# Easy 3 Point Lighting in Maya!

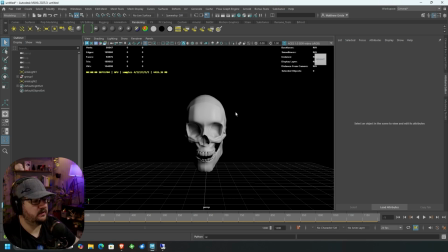(4:07)
So what we want to do is we want to take this light and kind of even this out.
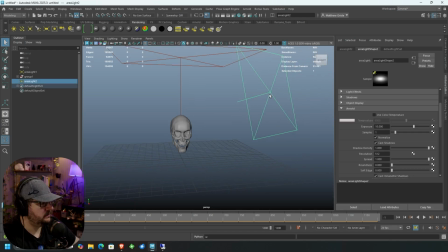(4:11)
So first thing, we're going to take our key light and I'm going to just drop the intensity down to nine, just to drop it a tad bit because it's a little bit too bright for me.
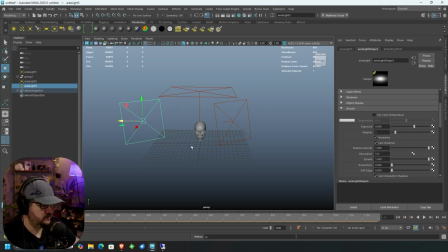(4:23)
And then I'm going duplicate it by doing ctrl D. I'm going to do that same setup with T and just drag it right there. And so this one can be this one can be set up in whatever orientation.
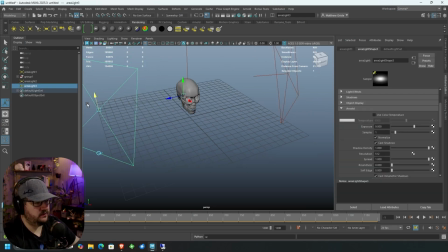(4:38)
I like to generally just drag it off so it's a little bit catty corner to the left just that way we get that even illumination. This is where we're gonna drop this again. So this light is going to be we're gonna do seven. And actually what we'll do is we'll hit it to zero for now.
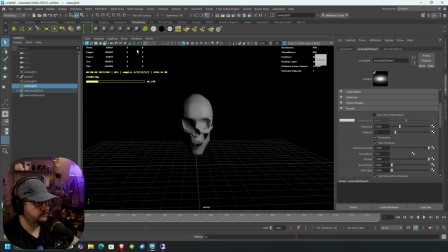(4:53)
So let's go to our renderer and I'll show you how this works so we have you know our key light still affecting our scene
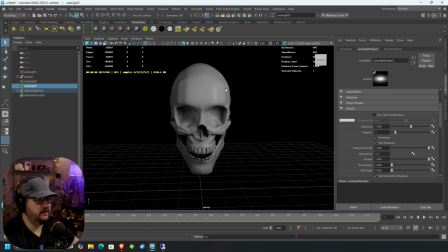(5:00)
now we're going to take this and we're going to hit seven you're going to see how that just kind of evens out our lighting a little bit so it's actually evening it out a little bit too much for me so I'm going to do six just so it stays a little bit dark we just want a little bit of illumination
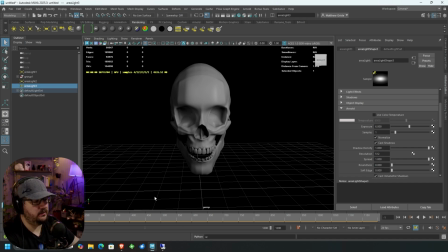(5:14)
there just so we have some of this depth not so much in like dark shadow but we're still maintaining the kind of visualization of the skull so the next thing we're going to do is we're going to set up our backlight.
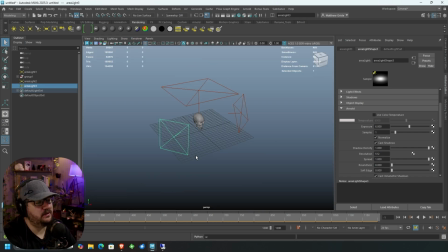(5:26)
This light in itself is going to sit behind the skull and cast light forward. That light coming forward is going to create kind of a ring of light around the object. So we'll do the same thing. We're going to just control duplicate and you know you don't have to create new lights every single time. I usually just duplicate.
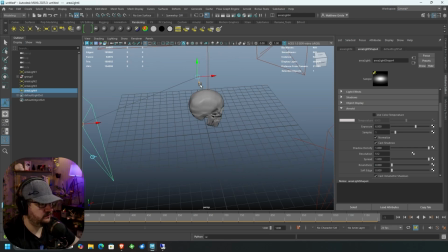(5:44)
We'll hit T to adjust to where this points and then this is where we'll do some adjustments. so we're going to have this pointing directly at the back of the skull here and so this one's currently set up to six just like the other one we're going to set to zero
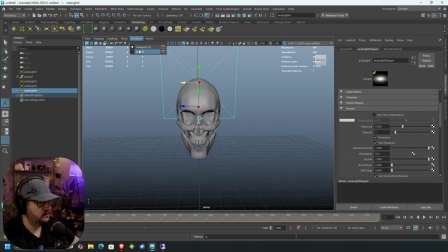(6:01)
and we're going to go and hit render arnold all right so we have our our light so far
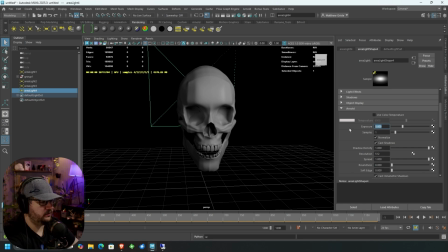(6:10)
let's go ahead and start increasing the exposure on our backlight so if i hit five not much changes but if i go up to say nine we start to get that really nice rim light on the back.
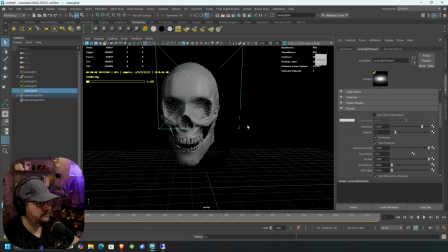(6:20)
So what we're looking for here is this really nice kind of light and this can be depending on like how you're rendering this you can change the direction of this. So if we move this over here you can see how this rim light kind of highlights the back of the skull and gives us more of that look that we're looking for.
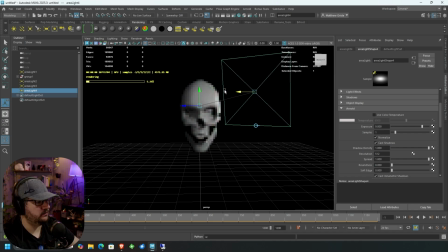(6:39)
So this is kind of this is what's nice about a backlight is we can kind of change depending on like how we're trying to light the scene. Sometimes I'll keep the fill light and the backlight in the same kind of light plane. That way you get that nice overall lighting over here.
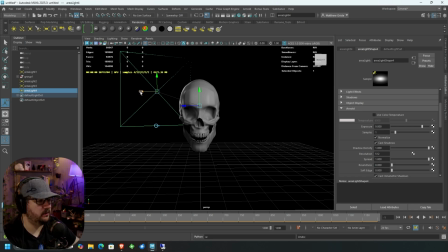(6:53)
We're not super oversaturating the shadow. We're still keeping these shadows, but we're also allowing ourselves to have a little bit more like detail and depth in the back.
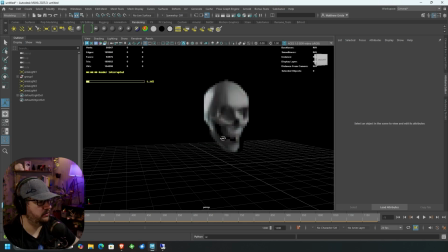(7:01)
And so this gives us a really nice kind of preview of like what we want our lighting to be. So this is the basic setup of a three-point lighting system. This is what you would want to configure to get nice, even clean lighting on your models.
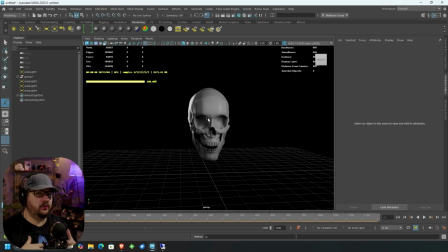(7:15)
You could do a lot with this. There's, depending on like what you're doing with your scene, you can also add in things like a bounce light. Bounce lights are super cool for just adding a little bit of additional detail to your scene.
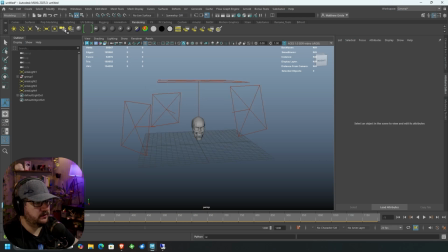(7:28)
So we'll go ahead and create one real quick actually, because I feel like they're one that I use a lot. So a bounce light basically just mimics the light as if it were bouncing off of like a really reflective surface, like a mirror or tile or something like that. and so a lot of the times I'll use a bounce light just to kind of cast some additional light up